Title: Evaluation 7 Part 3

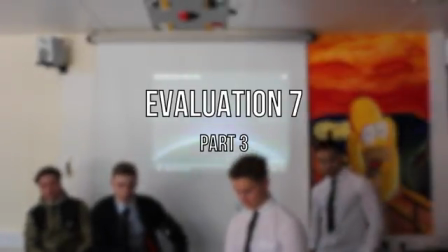so today we're doing Evaluation 7 Part 3. This is our analysis of our final cut.
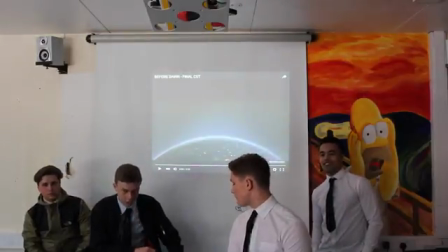We're just going to run you through what we changed and why we did it.
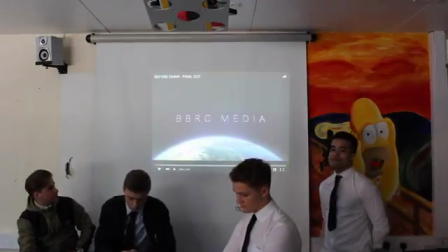Right, well first of all, as I said in the last video, we changed from Warner Bros to our own actual logo.
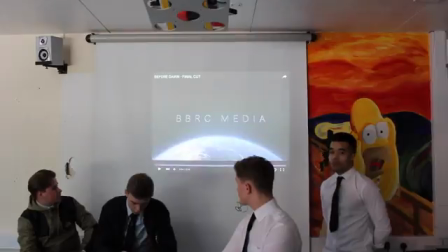That's the logo there, as you can see. We thought it looked a lot more professional. It just started the film with a better atmosphere.
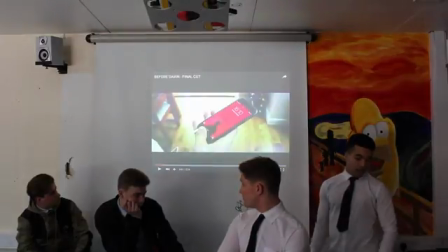Alright, yeah, so instead of having... Actually, I'll play it there.
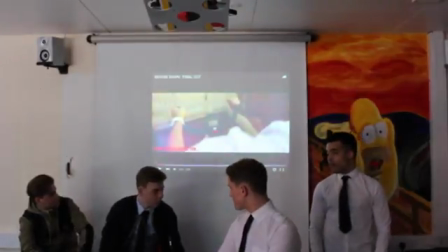Alright, who chose the song for that? How was that, Ben? We chose this house sort of music.
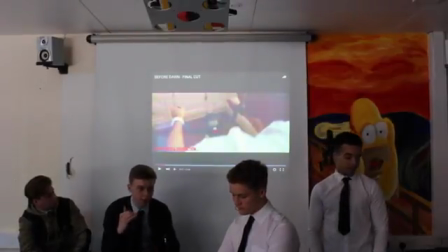Obviously it links to the audience we're aiming at. We're aiming for high teens, maybe low 20s.
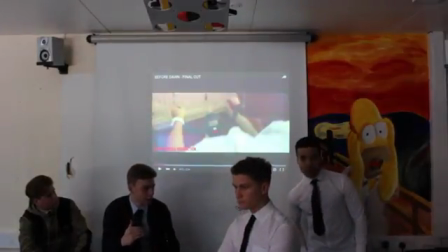We wanted this type of music to reflect the type of character Ryan was.
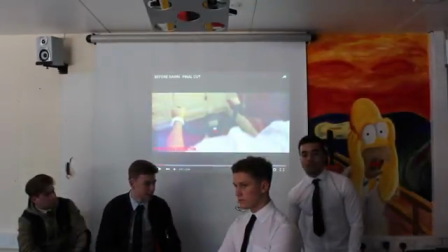And obviously that's the sort of music you listen to. And the slices change between scenes as well.
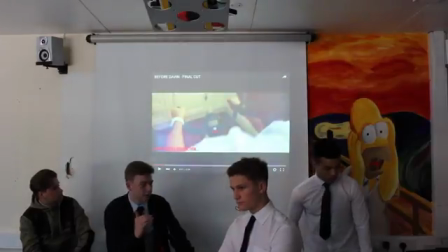Oh yeah, and there's a big contrast between both the filter and the music in this scene compared to the other one.
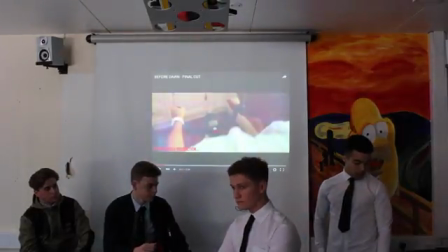Yeah, so really shows what we're coming from. And the font actually matches the colour scheme of the titles at the end as well, so...
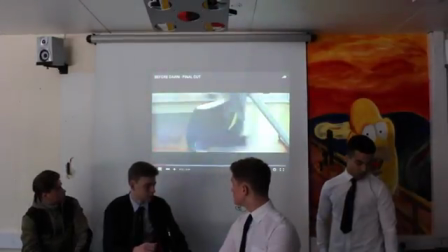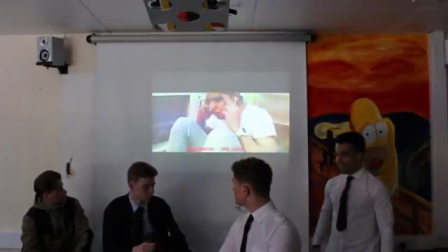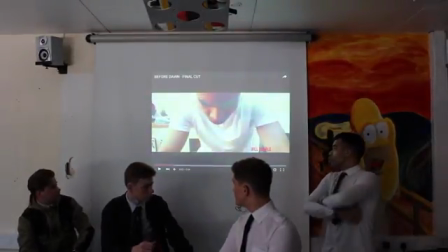Obviously on this one as well, you can see that we've added our actual title sequence on the bottom. In our first cut we didn't have that, so it's quite good to have that in there. Yeah. That's true.
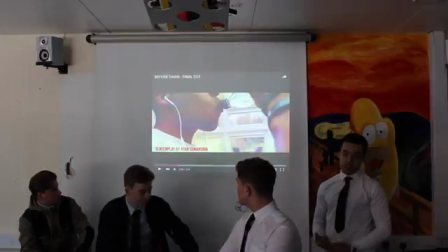So in order to make my performance a bit more believable, we actually implemented the use of sweat spray, didn't we, Bill?
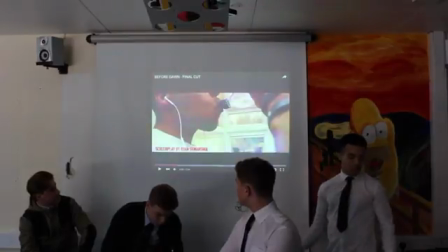We did. We used that, and we think that just makes it, because obviously my character is exercising, so you expect to see sweat.
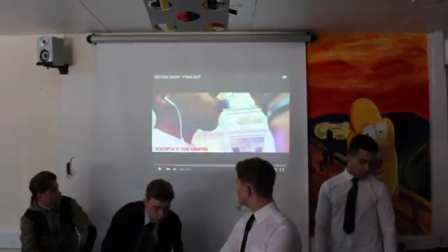So yeah, that actually makes the performance a bit better there.
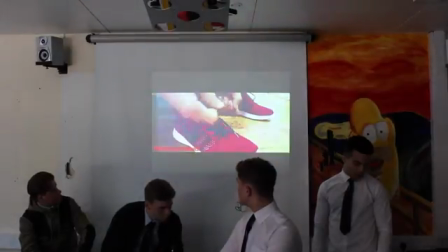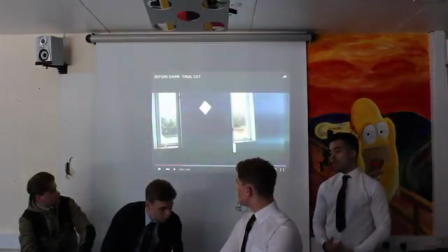Yeah, shots like that as tying up the laces, I think Ben wanted to get a few more of them in to increase our range of shots in our thriller,
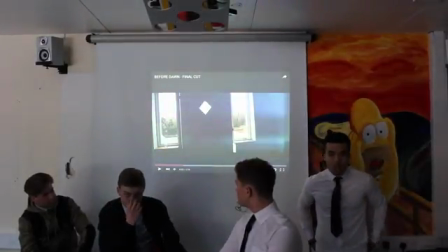because what we found from the rough cut was that our range of shots wasn't actually as wide as it should have been,
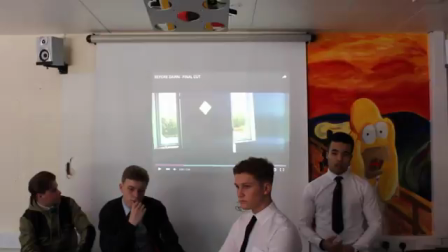so most of our shots were like close-ups and then establishing shots,
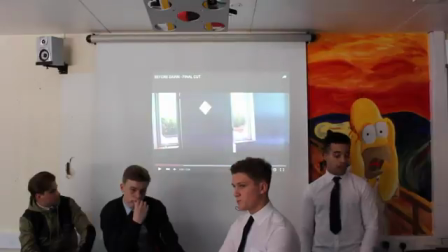so extreme close-ups and stuff like that, me tying my laces and other things worked quite well there.
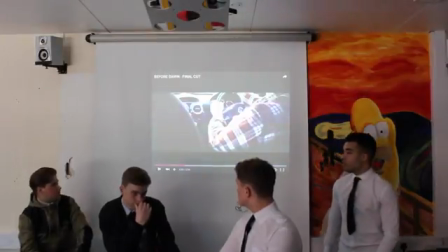As well with the use of sound effects over to enhance the sound of the door shutting a bit more aggressively than it actually was.
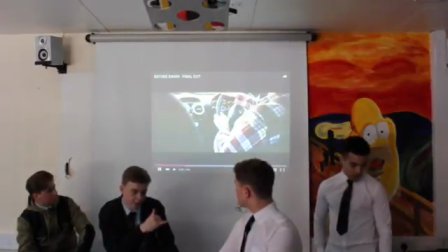Yeah. We put a sound effect on this bit to make it sound like a radio.
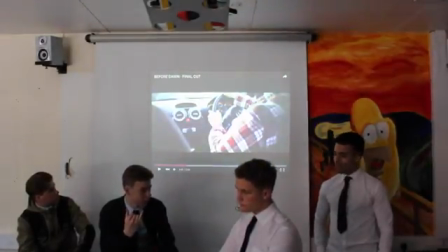Obviously no music was actually playing in the car,
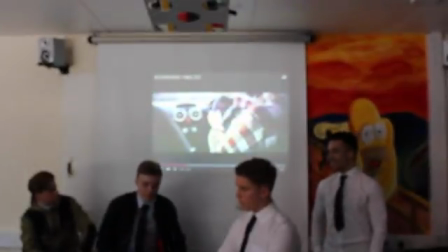but that just, we managed to follow continuity and parallelity.
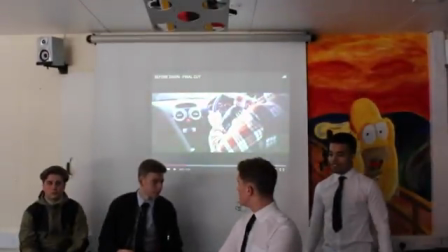It links with the previous scene, which was quite good.
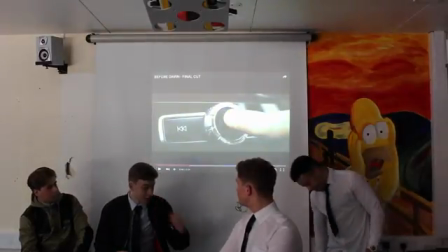Right, so this is actually a completely different person, completely different car,
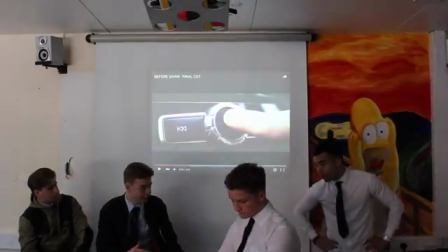completely different location, because we didn't actually manage to get that shot due to other problems.
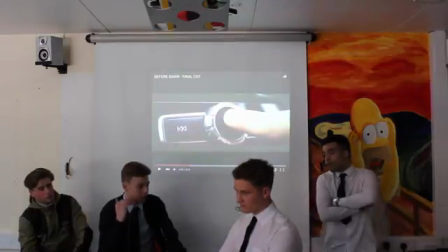So it was quite hard to do that. Obviously it had to be really close up so you can't see much. That's actually my brother pushing that button where it's meant to be Chris completely somewhere else, so that was a big problem.
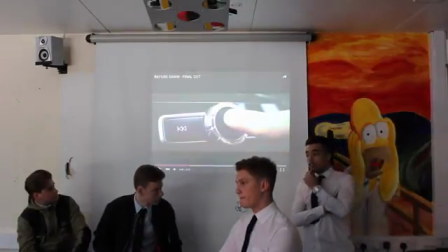And that's also another instance. That's also another instance where we use sound manipulation.
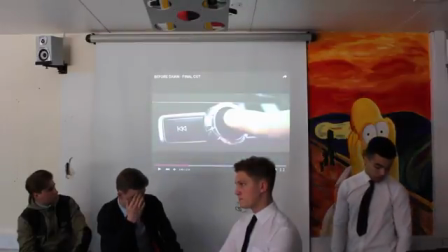So.
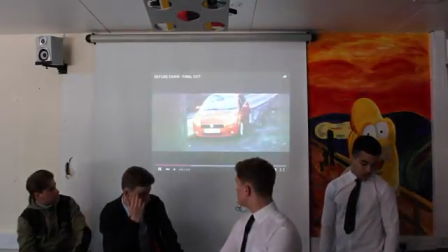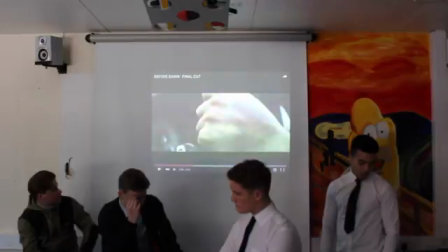Here you can see the change in the music straight away from the sound,
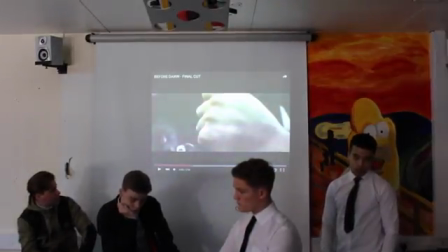from the house music straight off to that dark, sinister, quite eerie music.
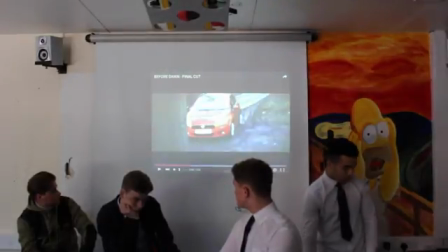Ben, just going back to this shot here, that shot there, you were going to use a transition there, weren't you?
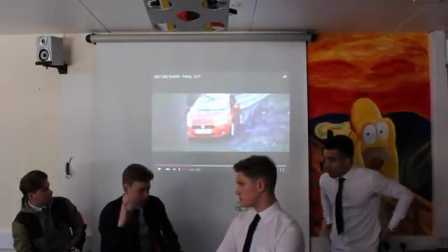Yeah, we were going to use a thing where we use a tree to sort of wipe away into a new shot.
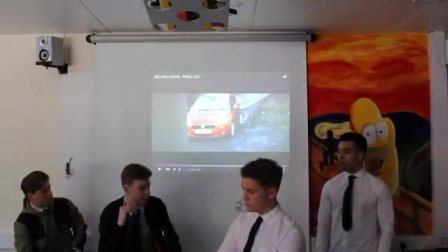Yeah. I actually constructed it, but then we thought it didn't really work as well.
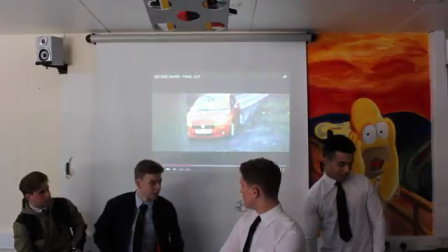It didn't look very professional, it looked quite needed. Yeah. It's something we could implement in other media projects.